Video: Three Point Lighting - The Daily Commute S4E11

Anyway, welcome to today's vlog. Today I am going to do something I didn't want to do. And if you've been watching the series of videos for the daily commute thing, you will know that I said I wasn't going to do it on the last episode of the first season.
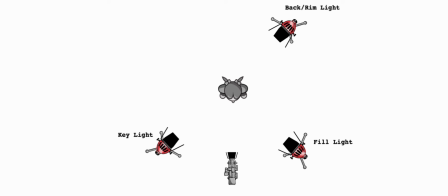0:18 And that's, I'm going to do a 3-point lighting tutorial. So let's just hop in. Let's look at this. So here it is. I've set up the lights based on this basic diagram of how to set up 3-point lighting.
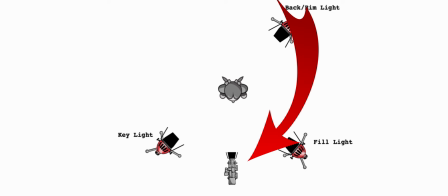0:38 You see that the camera's in its position here, and then 45 degrees off one direction you have the key light,
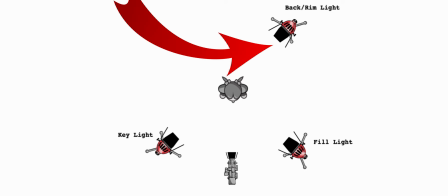0:45 45 degrees off on the other direction you have the fill light, and then you have a kicker or rim light or a backlight behind. So let's see what each of these lights look like in use.
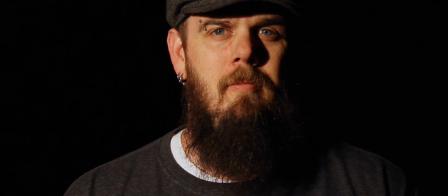0:59 Here's the first shot. This shot is just the key light on. As you can see, there's some very dark shadows on the one side of my face, but we do have a really nice amount of depth happening on the face itself due to the shadows that are there.
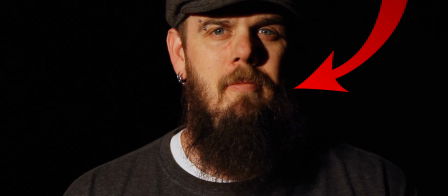1:14 But we don't want me to fall off into nothingness behind, back there on the other side.
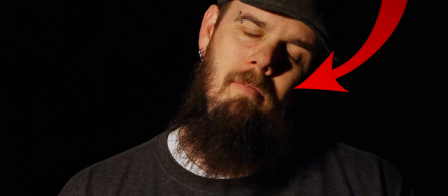1:20 So what we'll do is we will put in a fill light. So let's look at the fill light. Here the fill light is just the fill light only.
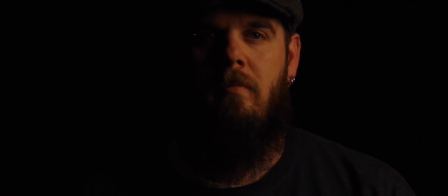1:32 There's no other light on here. You can see that it fills in that side really nicely. You don't have a ton of shadow over there, but now the other side is super duper dark because the fill light's not as bright. And it's a softer light. It's not as hard as our key light was. Key lights are usually going to be your hardest light. Often you're going to soften your fill light and probably your backlight or your rim light, depending on what you're trying to accomplish here. So then let's just transfer over to that rim light.
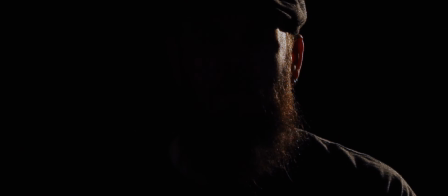2:07 And this rim light, I decided to go a little bit off just on one side because it does still help to pop me out from that background a little bit, but I also get some nice spill onto the temple there. And I like that part of it because I really enjoy having that kind of little bit of a highlight there on the side. I think it does a lot of stuff. It still helps to break me out from the background a little bit, but really if you're going just for a nice kicker kind of rim light backlight, you might want to not go so extreme as I did on this one,
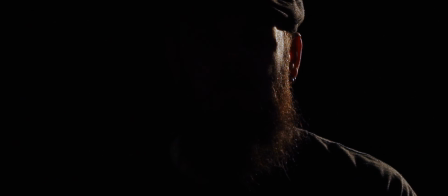2:39 so that you can get a little bit of light on the other shoulder as well. That way you have a nice separation from the background and your subject. So what do all of these lights, let's look at them again. Here's your key light, your fill light,
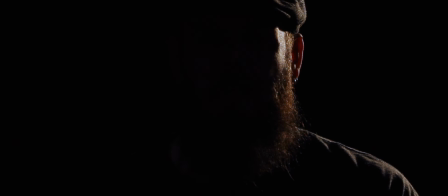2:56 and your rim light, and together this is the image those three lights have formed.
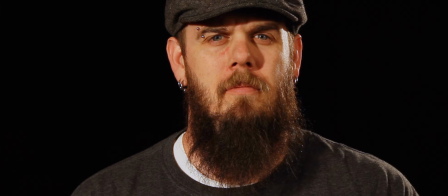3:03 As you can see, I am separated from the background a good amount because of that rim light. I also get that nice highlight on the temple, which looks kind of styled and looks kind of nice. The fill light is softening the shadows on the one side of my face while still allowing some shadowiness to be there,
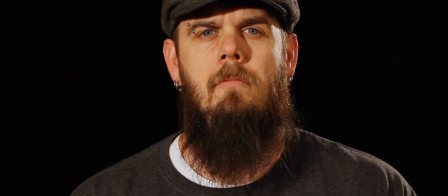3:20 so I feel more like a three-dimensional figure. And then the key light is giving us our main source of light, which allows us to see my face. It allows us to see a little bit of a sparkle in the eye because of that, and it really, that's 3-point lighting. That's it. It's no big mystery. The biggest part about it is looking at that diagram.
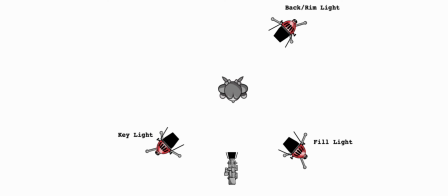3:43 So here's that diagram again. We have key light on one side, fill light on the other side, and there is some debate about whether or not your rim light should be on the opposite of your key light or opposite of your fill light. I don't really think it matters.